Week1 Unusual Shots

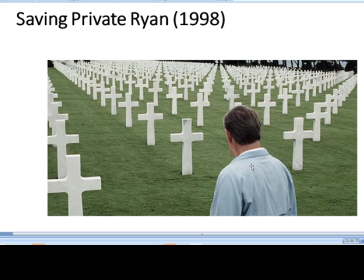So again, that's just like if you split your image up into thirds, you place the subject on that intersecting third line instead of smack in the middle. And that just creates kind of like interesting tension there. Also notice where this is shot.
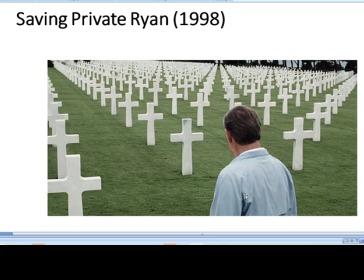Where's the camera? So it's not down at his eye level, it's not like behind his shoulder, but it's up a little bit, and it's a wide angle. So it's a wide angle, it needs to be a wide angle, so it gives us the impact of seeing all of those crosses, right?
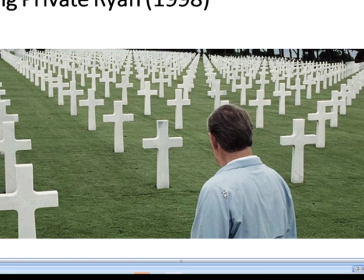If it was really close up, we wouldn't get that impact, but we need to see all those crosses to get the numbers and to make him seem kind of small. And the camera's up and high a little bit also, again, to kind of make him seem a little bit on the smaller side.
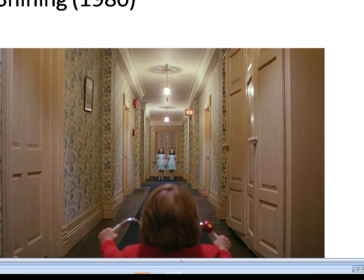And then look at this really awesome placement from The Shining. So this is symmetry, and this symmetry is not boring, I would say.
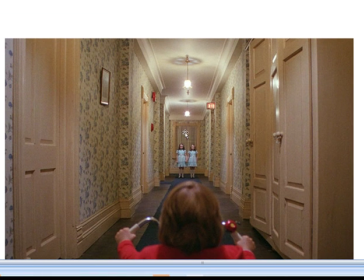Everything is really kind of, you could almost just cut this right in half and fold it, and it would be mirror symmetry. But look at how careful the placement is of the camera, so that this head doesn't obscure these two figures here.
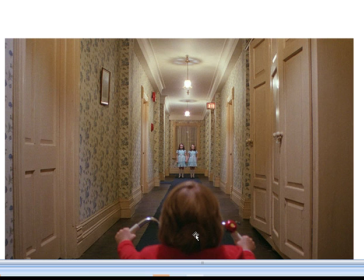So very, very careful placement. In the beginning, I don't want you to move your camera at all.
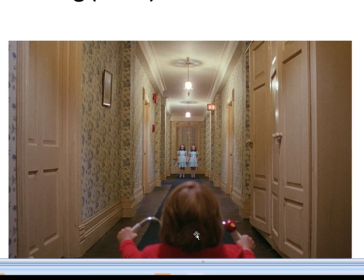And this is one of the reasons why.
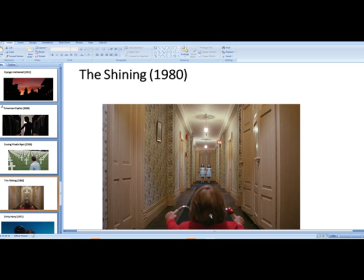I want you to think of your scenes almost like still photos, so you can really focus on how you're using the camera, where you're placing the camera, how you're showing the subject, and using that to give you the narrative. And don't worry yet about zooming in or zooming out or panning the camera. We're just not going to do that yet.
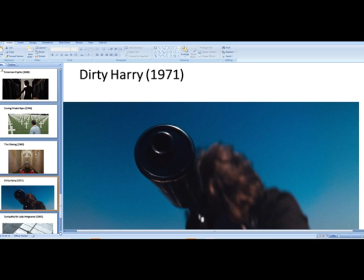And I think this is almost the last one here. Great example of using extreme close-up.
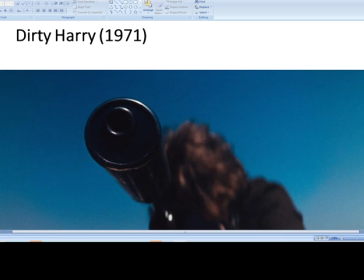So I like extreme. Push for things extreme. Go really up, go really down, get really close, and think what an impact this has. we have the barrel of the gun right in our face. And we're a little bit below it too. So we get a little bit of the imagery here out of focus.
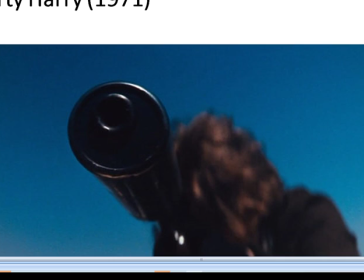So think this wouldn't have the same impact if it was wide angle. And just moving to the opposite though, here we do have a wide angle.
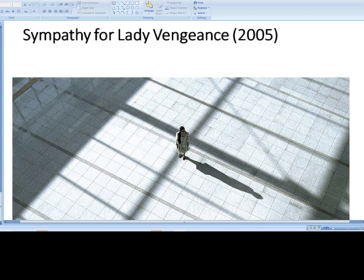And this needs to be a wide angle, and it's also shot from extreme high, kind of like our Silence of the Lamb. And it makes her look very alone, right? It's up, she looks very small, we get this long shadow.
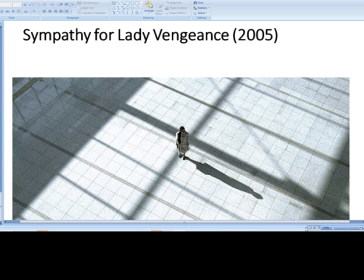So this is a great way for the camera to be able to help drive this narrative of this person alone by herself. All right, so these are just, a couple of ideas. You're welcome to do whatever sort of extreme weird contraption that you can think of with your camera,
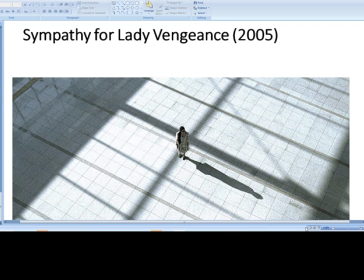but what I'm looking for is that you take your camera, you take any subject, and you just start trying to shoot it in some unusual way.